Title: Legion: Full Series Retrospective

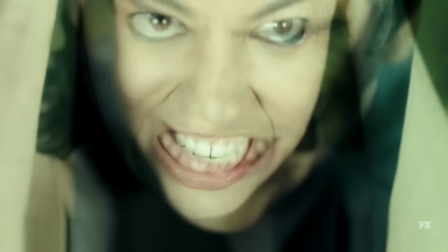498s
Division 3 may have made an imposing first impression,
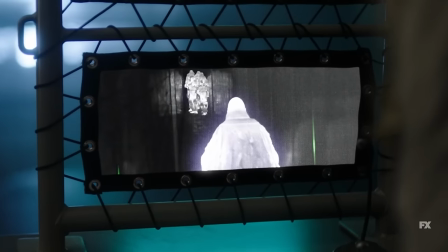501s
but the power of David combined with the experience and brutality of his parasitic Geppetto means those poor fools don't stand a chance.
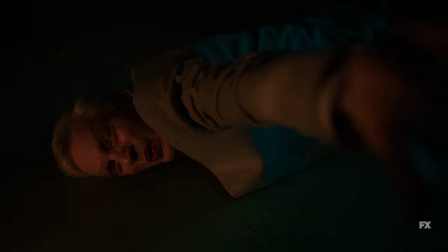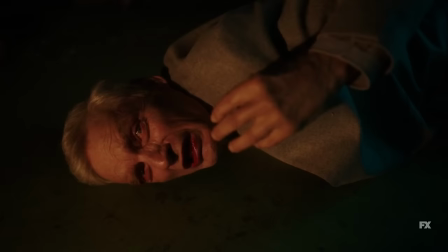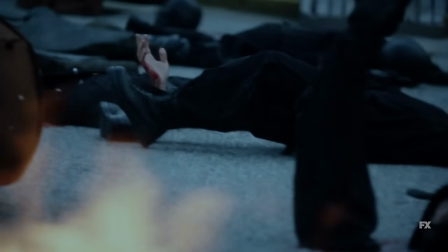522s
Coming across David's no-clipping massacre at Division 3, the Summerlanders deduce the existence of David's parasite and race to rescue him.
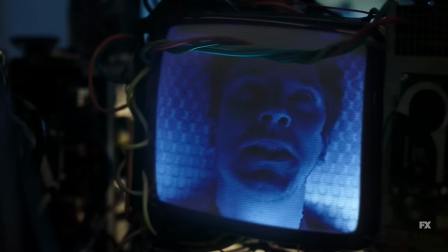529s
Reunited, the gang is attacked on two planes of reality.
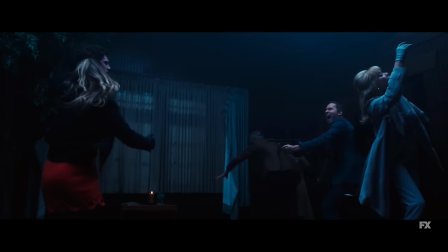532s
To save everyone from Division 3's hitman the Eye, opening fire with a Tommy gun in the physical world, David freezes time.
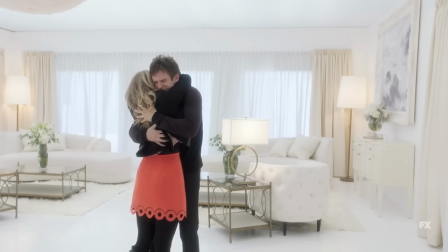538s
And to save Sid from being assaulted by his mental demons in the astral plane,
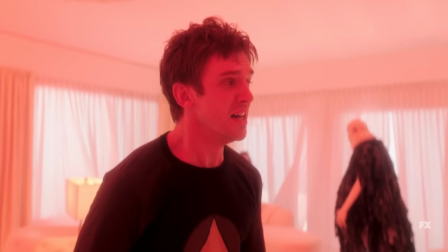542s
David sends them all to the cornfield, an illusory version of Clockwork's psychiatric hospital.
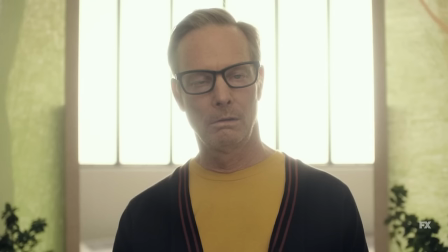548s
Unaware that their physical bodies are pinned down by 45 ACP rounds frozen in stasis,
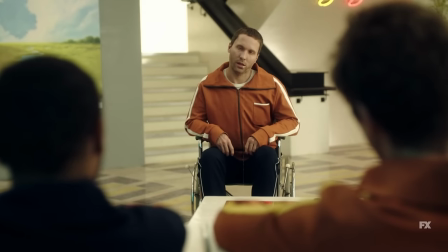553s
the cast accept their new reality as patients in a mental ward, with Lenny as their psychiatrist.
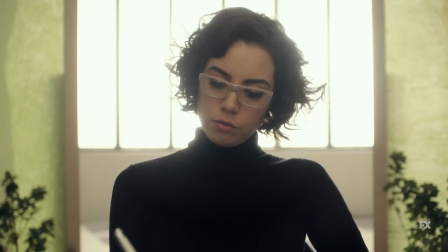559s
The hospital fantasy that concludes season one is where Legion really hits its stride. The real fascinating element is how the cast's superpowers have been erased and
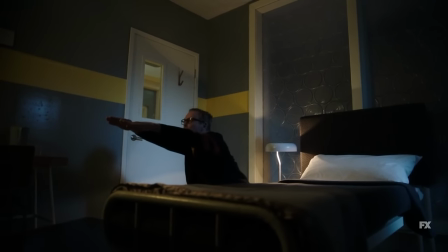568s
recontextualized as coping mechanisms in this fictitious world, much like how David used to perceive his life.
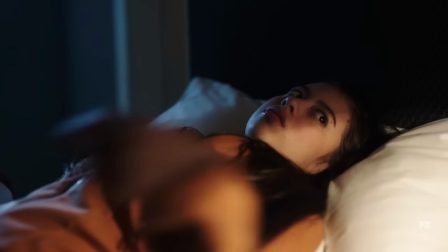574s
I haven't gone into the supporting cast yet. Frankly, the supporting characters were another weakness of the early episodes.
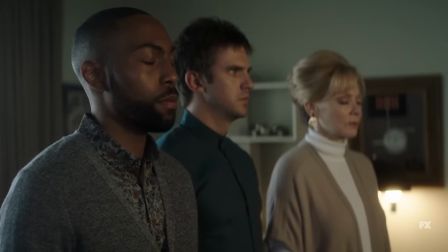580s
By effectively establishing David's paranoia, we as an audience felt an innate desire to keep strangers at arm's length.
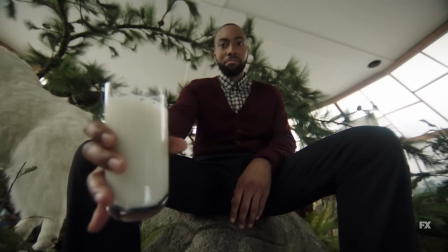586s
And that desire was only amplified when the Summerland players went about their onboarding in a clandestine,
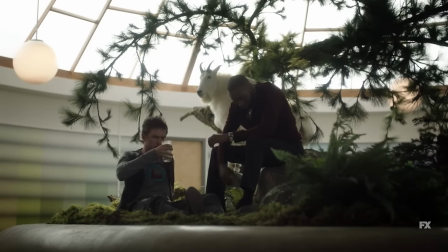591s
cutesy speaking in riddles through the looking glass bullshit way that would obviously spark further paranoia in a recently escaped mental patient.
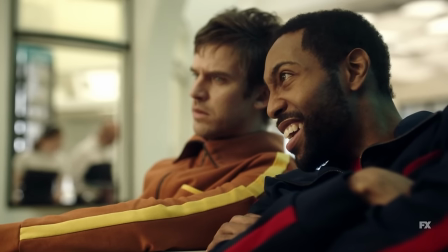599s
So it's an absolute triumph on Legion's part that the writers are able to win me over on all of these side characters in minutes,
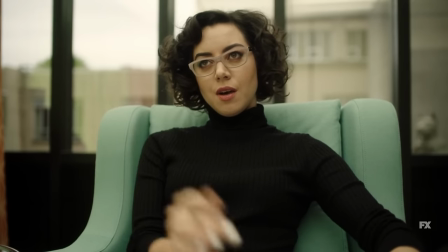605s
with the clever yet clear and simple way their psyches are examined through their now lost powers.
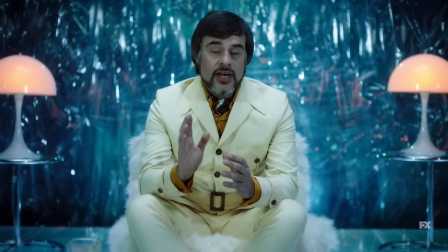610s
Melanie's husband Oliver was a powerful psychic who lost his mind in the astral plane, so she froze his body in the hopes his consciousness will one day find its way back.
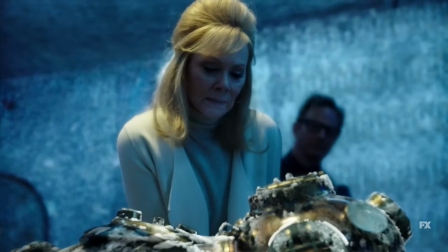619s
In the dream world, she's a widow, unable to cope with the loss of her husband.
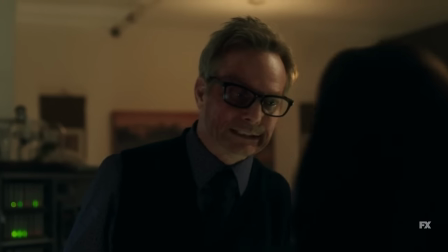622s
Cary and Kerry are two people who share the same body, one a scientist who stays out of trouble by letting his other half take over when trouble comes knocking,
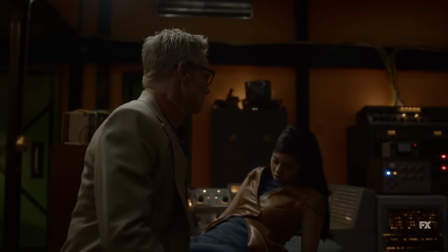631s
the other an adventurous scrapper who hides in his body as a means of skipping through the boring parts of life.
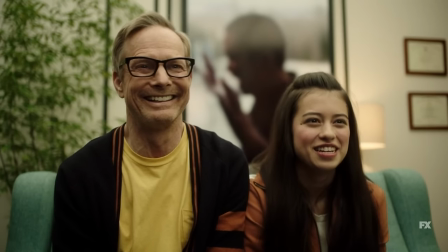637s
In the dream world, they're a codependent couple. Ptonomy had the power to revisit people's memories with perfect clarity in the real world.
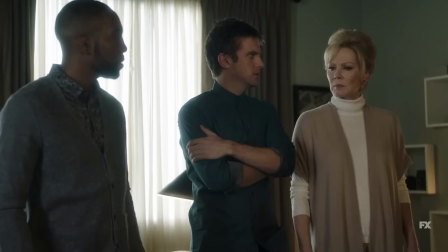644s
In the dream world, he obsesses over his tragic inability to change the past. Events we later learn he'd more often than not just like to forget.
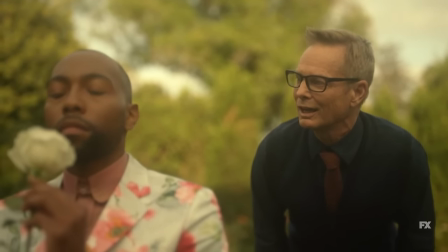652s I like to think I'm a time traveler. I go back, back, back.
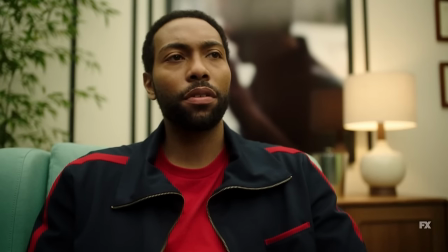661s But all I can do is watch.
The premiere of Legion really lit the spark of David discovering his capabilities,
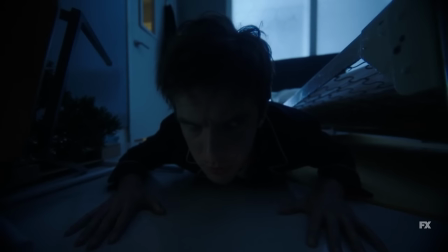669s
and the rest of season one has been about slowly unraveling the mystery of just what the hell is going on inside his mind,
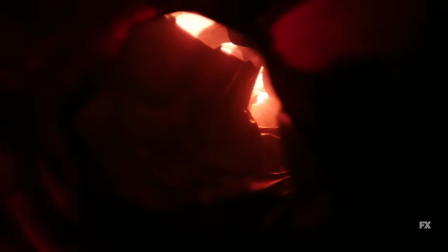675s
specifically when it comes to the sinister force that has been feeding off him since childhood.
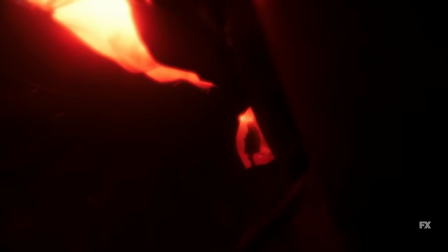680s
From a starting place of being utterly confounding, the audience has slowly pieced together which way is up.
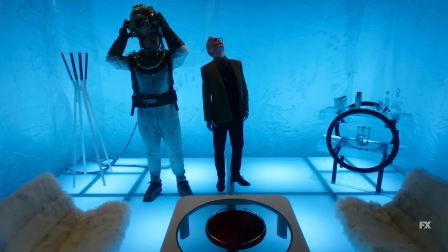685s
The penultimate episode of season one is ultimately about sitting the audience down with not one,
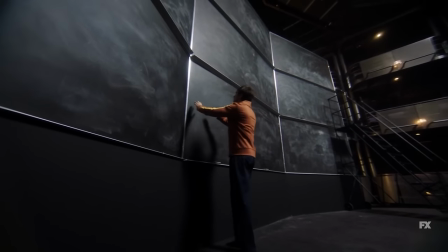690s
but two astral plane know-it-alls who can put a tidy bow on the
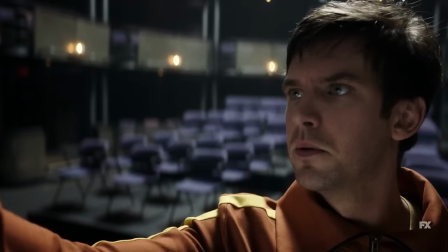693s
topsy-turvy dream world riddles of Legion by explicitly walking us through exactly what's going on.
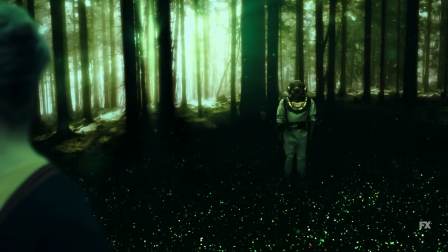699s
Stumbling upon Melanie's adrift, astral plane walking husband Oliver, whose memories of the real world and the wife he left behind have all but faded,
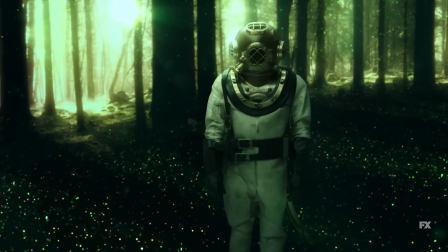706s
Cary finally has a mind reader on his side who can reveal the origins of David's parasite,
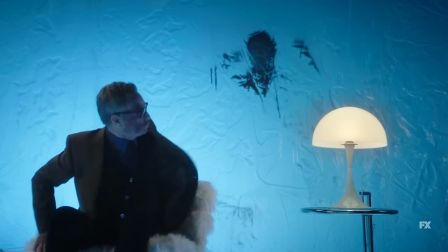711s
the truth behind the hospital fantasy, and the predicament their physical bodies are temporarily trapped in.
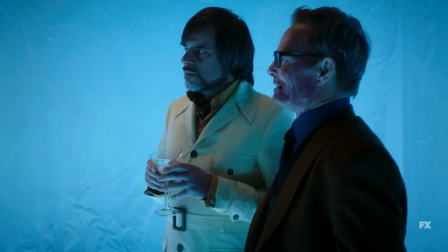717s Isolated and end the hospital fantasy. Unfreezing time and executing your friends in a hail of bullets, unfortunately.
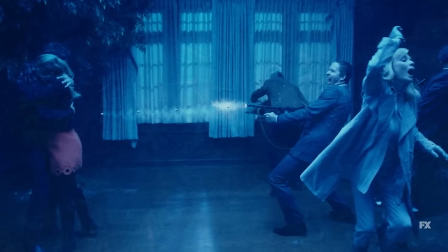725s Unless we can physically change the dynamic of the room, block the bullets, move the bodies.
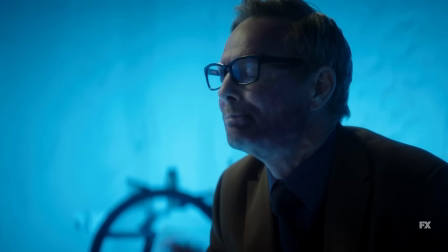730s
Sometimes explicitly spelling things out to the audience can come across as patronizing, but the psychedelic dreamscapes of Legion more than warrant it.